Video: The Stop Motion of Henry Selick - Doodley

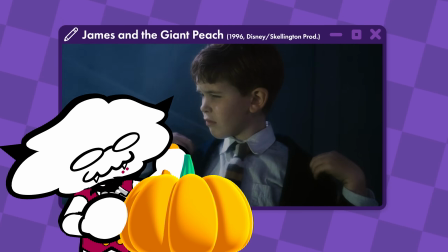4:09 What most people remember about James and the Giant Peach, though, is the mix between live action and stop motion. And if we're going to start talking about mixing live action and stop motion, we should just talk about Selick's next film, Monkeybone. Okay, Monkeybone is a lot. I'm not going to summarize the plot, I'm not reviewing the film, I'm just looking at its art and animation.
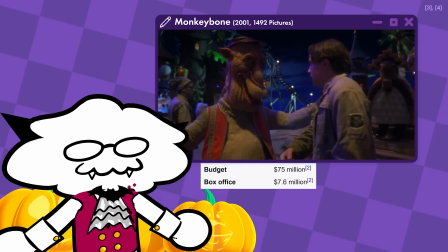4:29 Just know that it was a huge box office bomb and everyone considered it a narrative disaster.
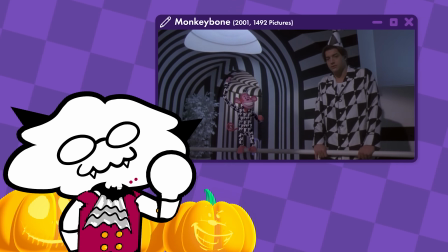4:34 But I think it's visually a very vibrant and creative film.
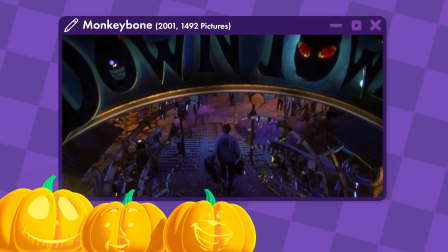4:38 There's this sort of dreamlike world Brendan Fraser ends up in called Downtown, and any scene that takes place there is actually pretty great.
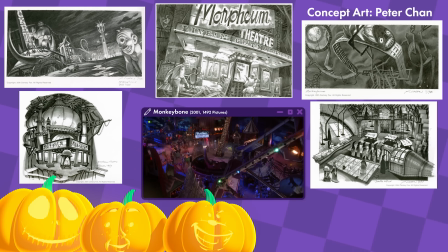4:44 The set design, costumes, all of it creates this really weird, surreal, dreamlike setting that I think fits the delirious, confused state that the character's in.
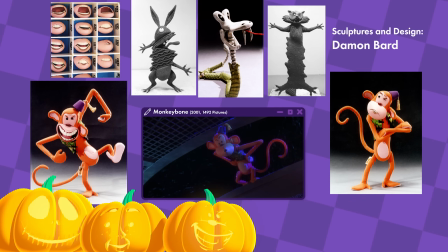4:51 And all of it features the usual excellent stop motion that Selick was known for at this point. But about halfway through the film, it all sort of falls apart.
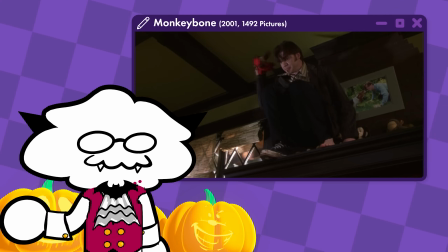4:59 It has its moments, but the rest of the film takes place almost entirely within the real world rather than downtown, and it's all just kind of a disaster. Hey look, it's Bob Odenkirk. And I think part of the reason why that is because Henry Selick was allegedly fired halfway through production.
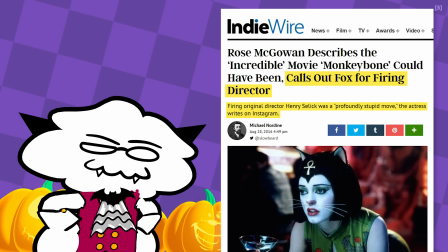5:14 Yeah, I found this out after basically writing this entire script, and it explains everything. So let's back up a bit. What's important to know here is that Monkeybone is actually based on a comic called Darktown,
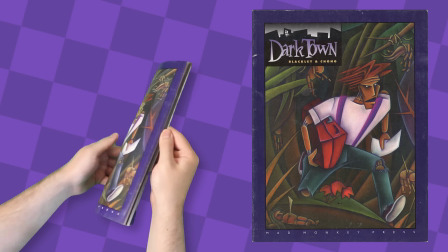5:26 and Downtown, the movie setting, shares a lot more in common with that comic than the rest of the film.
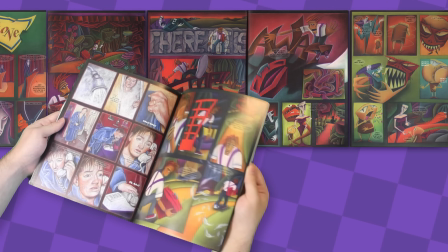5:30 And this wasn't a well-known comic at all at the time. It only ever had one issue and a small print run, but Selick loved the original comic so much that when he pursued the film rights,
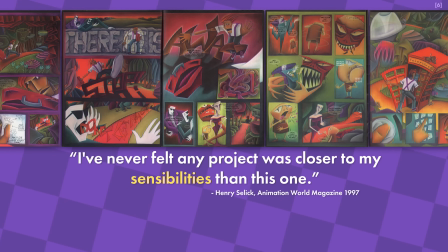5:39 he's quoted as saying, "I've never felt any project was closer to my sensibilities than this one."
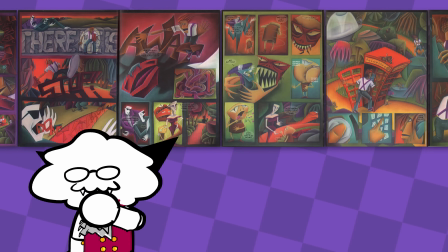5:44 And you know what? That makes a lot of sense.
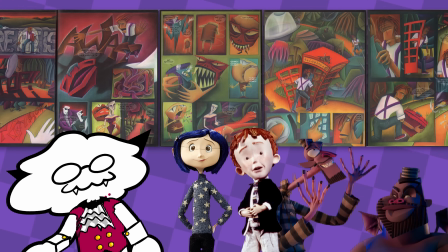5:46 If you look at Wenzel and Wild and even parts of Coraline and James and the Giant Peach, it really does feel like it shares a visual DNA with Darktown.
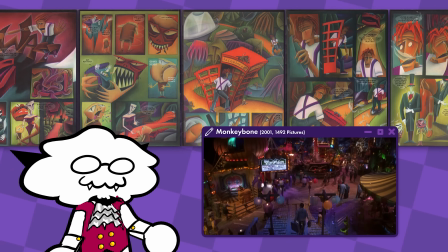5:54 And I think the sensibilities that he's talking about really come out during these scenes in Downtown, the movie setting.
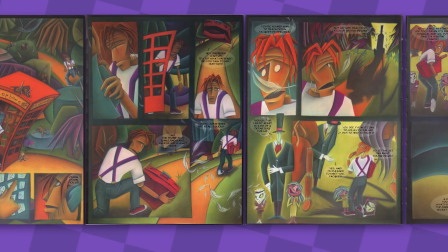5:59 It makes me wonder if Selick wanted to adapt Darktown into a fully stop motion film,
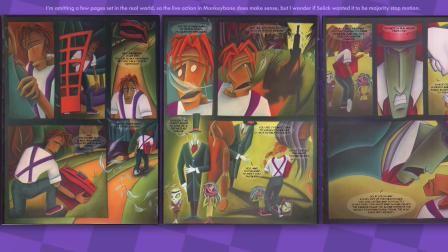6:04 because I think the Darktown comic would really lend itself visually to stop motion.
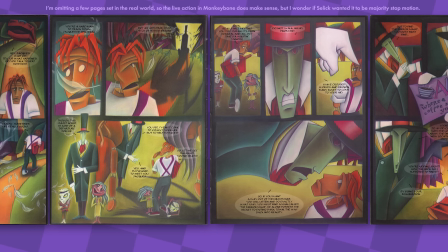6:08 Something about the comic's art style feels like you could do the whole film in sort of a woodcut style with dark mood lighting and a spooky atmosphere, just like Selick's other films.
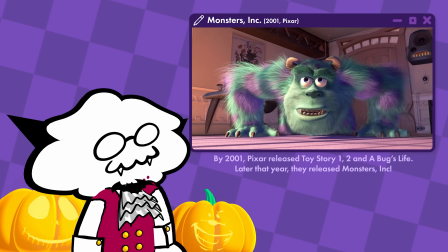6:17 At the time, stop motion was a hard sell to executives because it was seen as dated compared to CG,
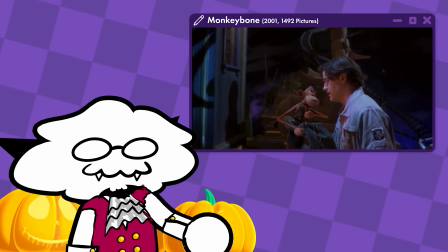6:22 and he was likely only able to make the film if it was entirely live action but with some stop motion characters.
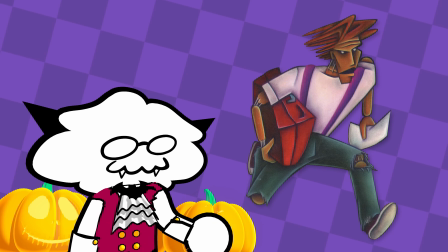6:27 And it's a shame because I can really see a stop motion adaptation of Darktown looking really beautiful. The stop motion we did get out of Monkeybone, though, is really wonderful.
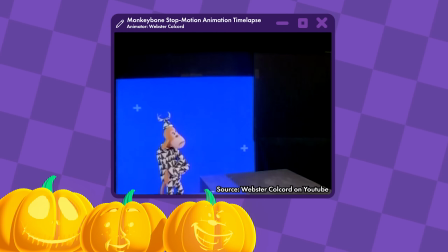6:34 It's incredibly fluid, it's clean, characters often interact with actors in a way that still holds up today,
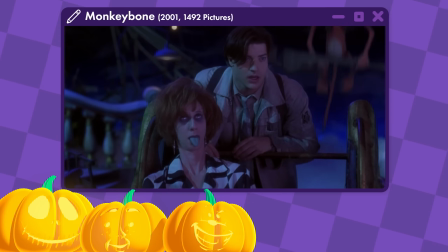6:39 and I think some of the scenes in which an actor interacts with Monkeybone look better than some modern films with actors interacting with CG.
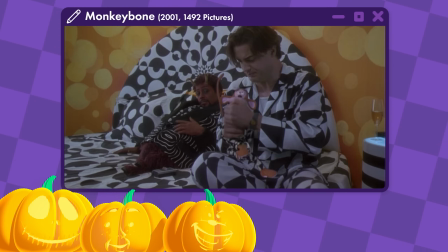6:46 Monkeybone is a fully stop motion character animated in a really bombastic and cartoony way, yet he feels like he's in the scene.
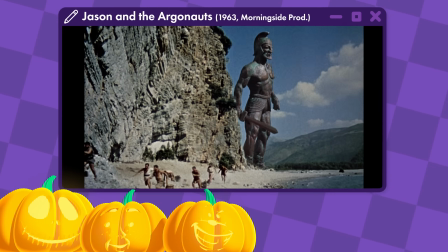6:53 Stop motion for most of film history was basically synonymous with special effects, and with the advent of technology into special effects, what could have happened if a film like Monkeybone wasn't a disaster narratively and ended up being a huge success financially? Maybe we would have seen more stop motion characters in live action films. Okay, I think I've said my piece about Monkeybone.
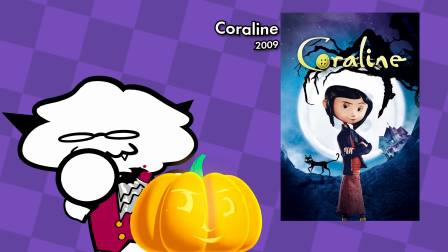7:13 Let's talk about Coraline, a movie that lives in my head rent-free.
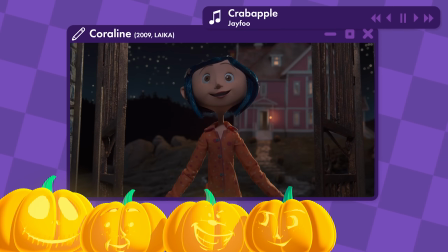7:16 I think Coraline had one of the biggest influences on me as an animator, and I would probably call it my favorite film of all time.
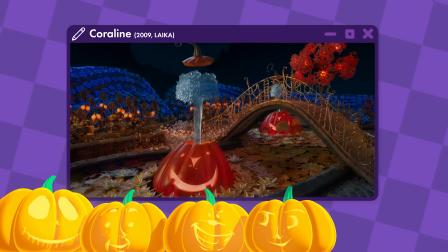7:23 Something's just very magical about the entire film, and it's sometimes hard to describe why, so let me try to. Okay, so every animator has that one work that makes them realize, oh yeah, people made this, right?
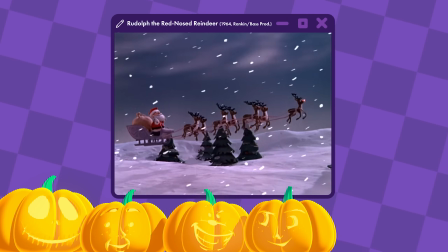7:35 When you're younger, animation is this magical thing that just kind of exists and shows up one day,
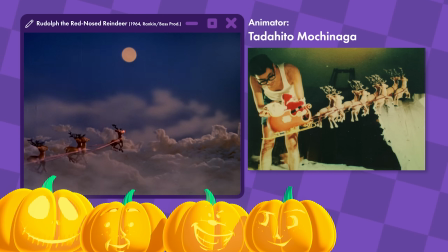7:40 but as you get older, you begin to realize that someone is responsible for every aspect of that project.
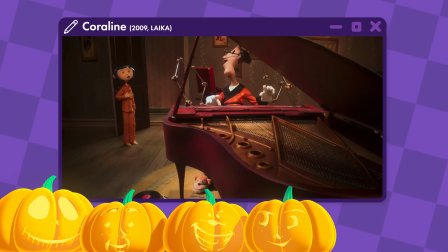7:45 Something about Coraline, I think, has probably the strongest feeling of that to me, where you can just sort of feel the handiwork of hundreds of artists involved.
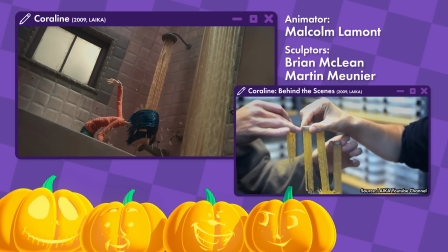7:52 Someone knit Coraline's clothes, someone sculpted the replacement animation that's in the shower, someone animated the hair flowing down in the shot,
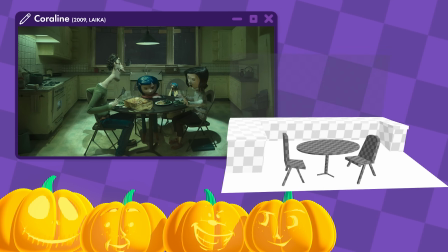7:59 someone realized this scene should be in forced perspective so that the dinner table was sloped down and facing the camera.
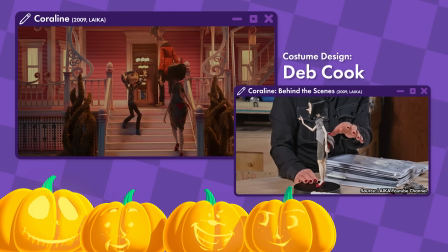8:04 Someone designed the back of the other mother's dress so that it resembles an insect shell, furthering her whole thing with insects.
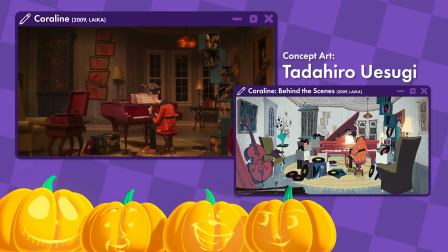8:10 Someone designed the other father's set so that all of his belongings create these tall towers, which lead your eyes upwards and match his height.